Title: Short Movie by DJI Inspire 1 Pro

Hey everybody this is Ferdinand with DJI and we're here on the peak of one of the highest mountains in Portugal.
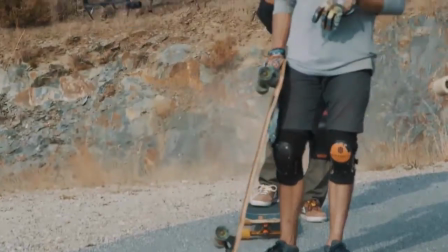Our major goal was to shoot a short movie about the feeling and lifestyle of downhill skateboarding. For me longboarding is not just about the speed and the adrenaline you feel during the ride.
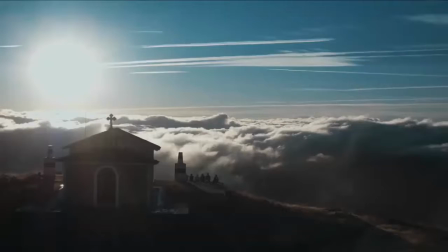A big part is It's also the landscape and the beautiful mountains where we're always hanging out.
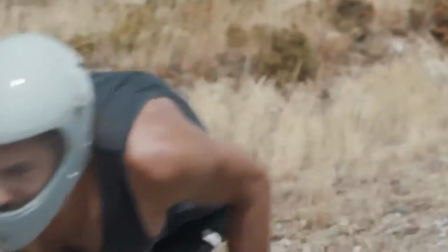To transfer the feeling of speed we wanted to get as close as possible to the riders
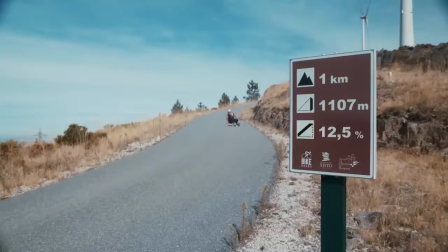and the street but still have stabilized and smooth cinema grade footage.
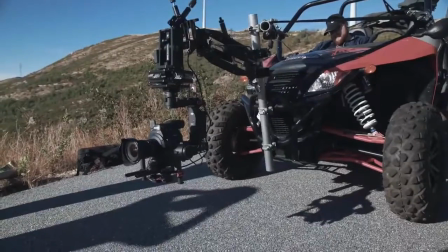The tight and winding roads at our location asked for a special camera car set up.
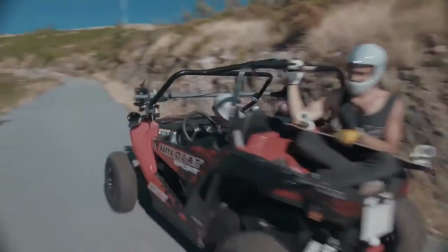We're using our Ronin on a float in a black arm rigged to a side-by-side buggy.
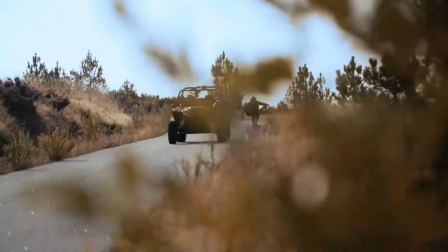With the Ronin remote controller and the DJI focus,
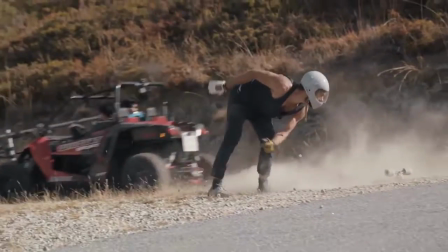the camera operator on the passenger seat was able to control the camera orientation and adjust the lens focus while driving.
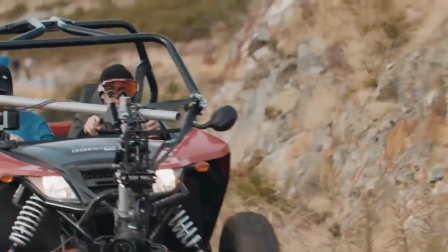This hill here is very difficult to ride. You really have to think about the lines in the corners.
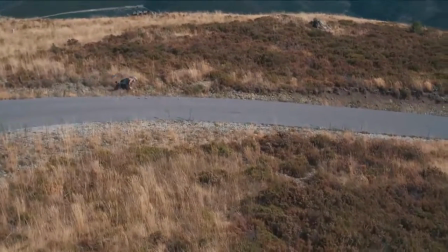If you don't slide enough, if you don't break enough, you might just slide out and hit a rock wall or just a pile of rocks. and yeah,
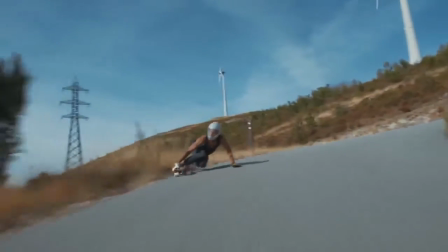it might hurt a lot, so it's tough.
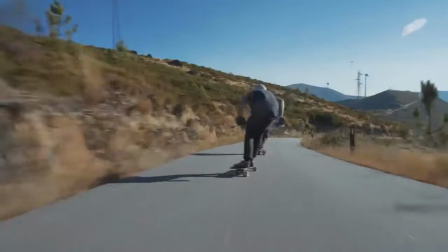In most of the longboard videos nowadays, the biggest focus is on the action and the close-ups of the riders,
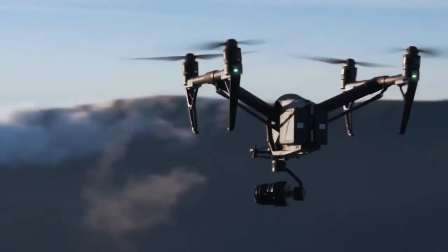and you don't really see a lot of the beautiful landscape.
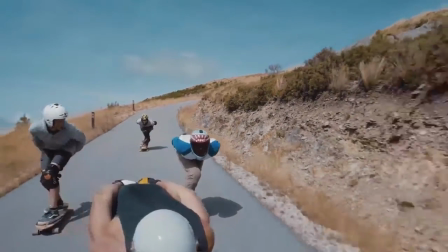With the DJI drones, it was possible to be close to the rider and then move out
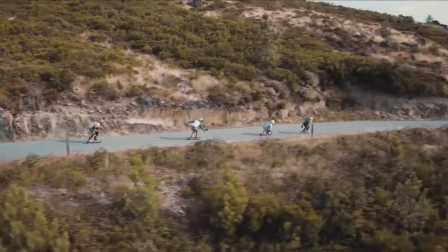and show the whole mountain range and all the beautiful things around here,
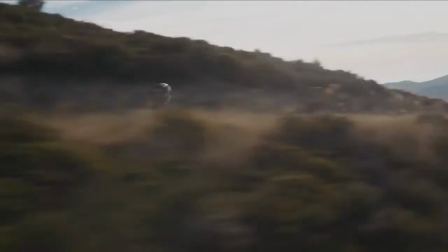and this is what makes it so special for me. The aerial shots played an important role in the boogie.
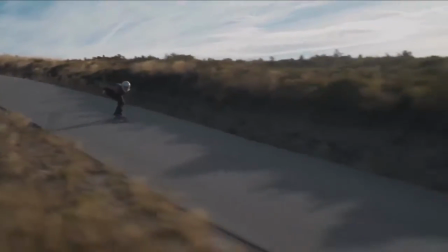We aimed for new perspectives and angles that are impossible to get with a car or a regular helicopter.
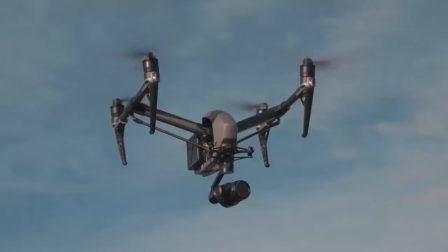The conditions were demanding due to the speed of the skaters and the strong winds at high altitude.
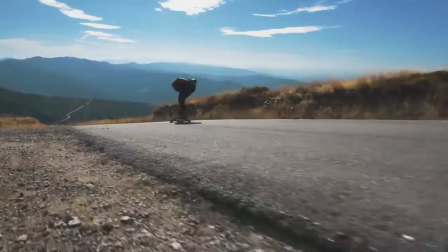The Inspire 2 handled those challenges flawlessly. The powerful propulsion system,
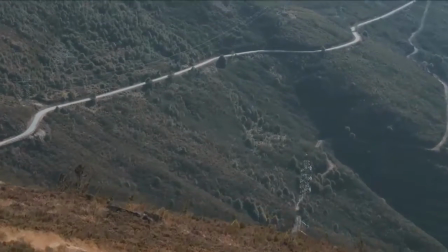the advanced flight controller and the X5S gimbal stabilization allowed us to keep up with the fast skaters and get super stable footage despite the high winds.
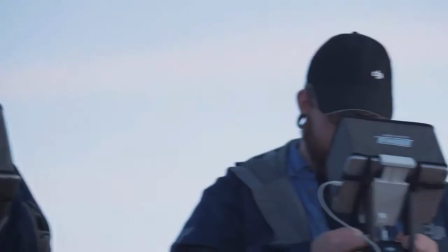The integrated FPV camera with a separate video stream enabled the pilot to
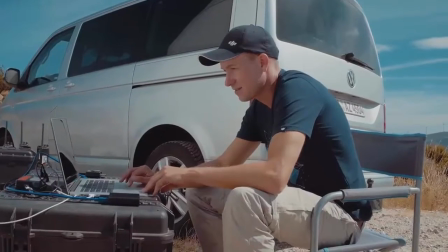maintain orientation while the gimbal operator was free to track the skaters with the main camera.
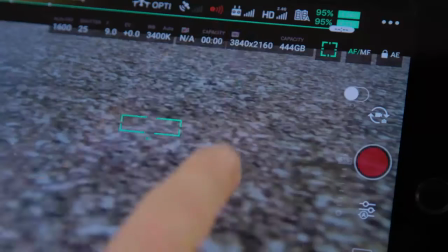To speed up the editing process while maintaining excellent picture quality,
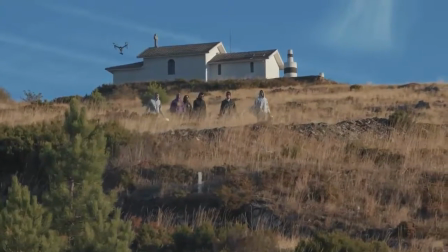we decided to use the ProRes 422 HQ codec that is now available on the Inspire II and the X5S camera.
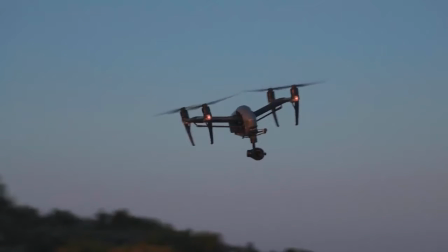The X5S also gave us the ability to use different micro 4 thirds lenses.
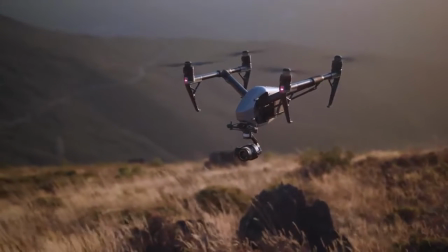We used the 12, 15, 25 and 45 mm lenses according to the different scenes and perspectives we wanted to shoot.
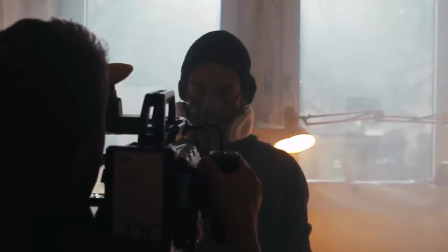We also wanted to give a brief insight into the building process of a downhill skateboard.
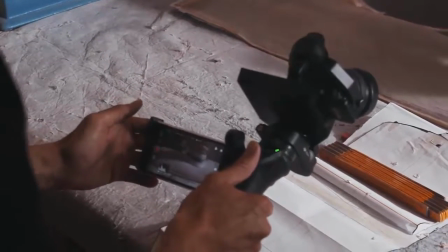The fact that Alex is not only a great skater, but also builds and tests the board at his brother's company helped us a lot here.
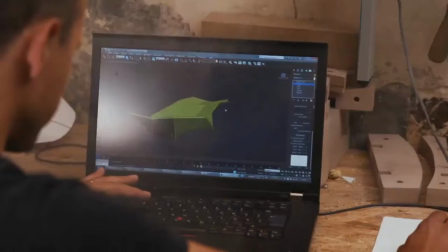The philosophy of our brand is to create unique boards which are really suiting the needs of the longboarder,
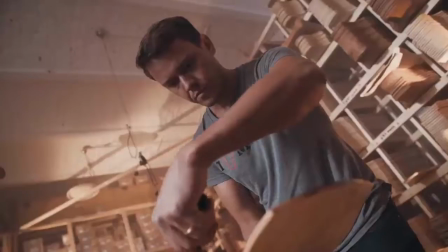but key to our corporate design. We take wood as it is, keep a plain, simple look to make a board which works best.
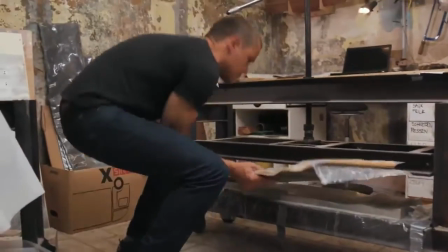When we start designing a new board, we never start with nothing.
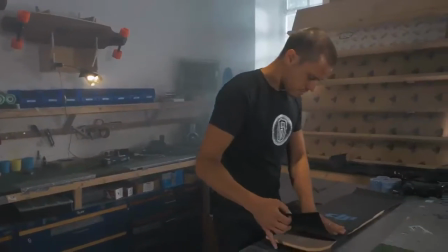So we take one board that we already got and usually Alex is skating it downhill and he comes back, hopefully not injured. And then he says, okay, we got this edge, it's too small and I need a bit more width and the flex is not perfect.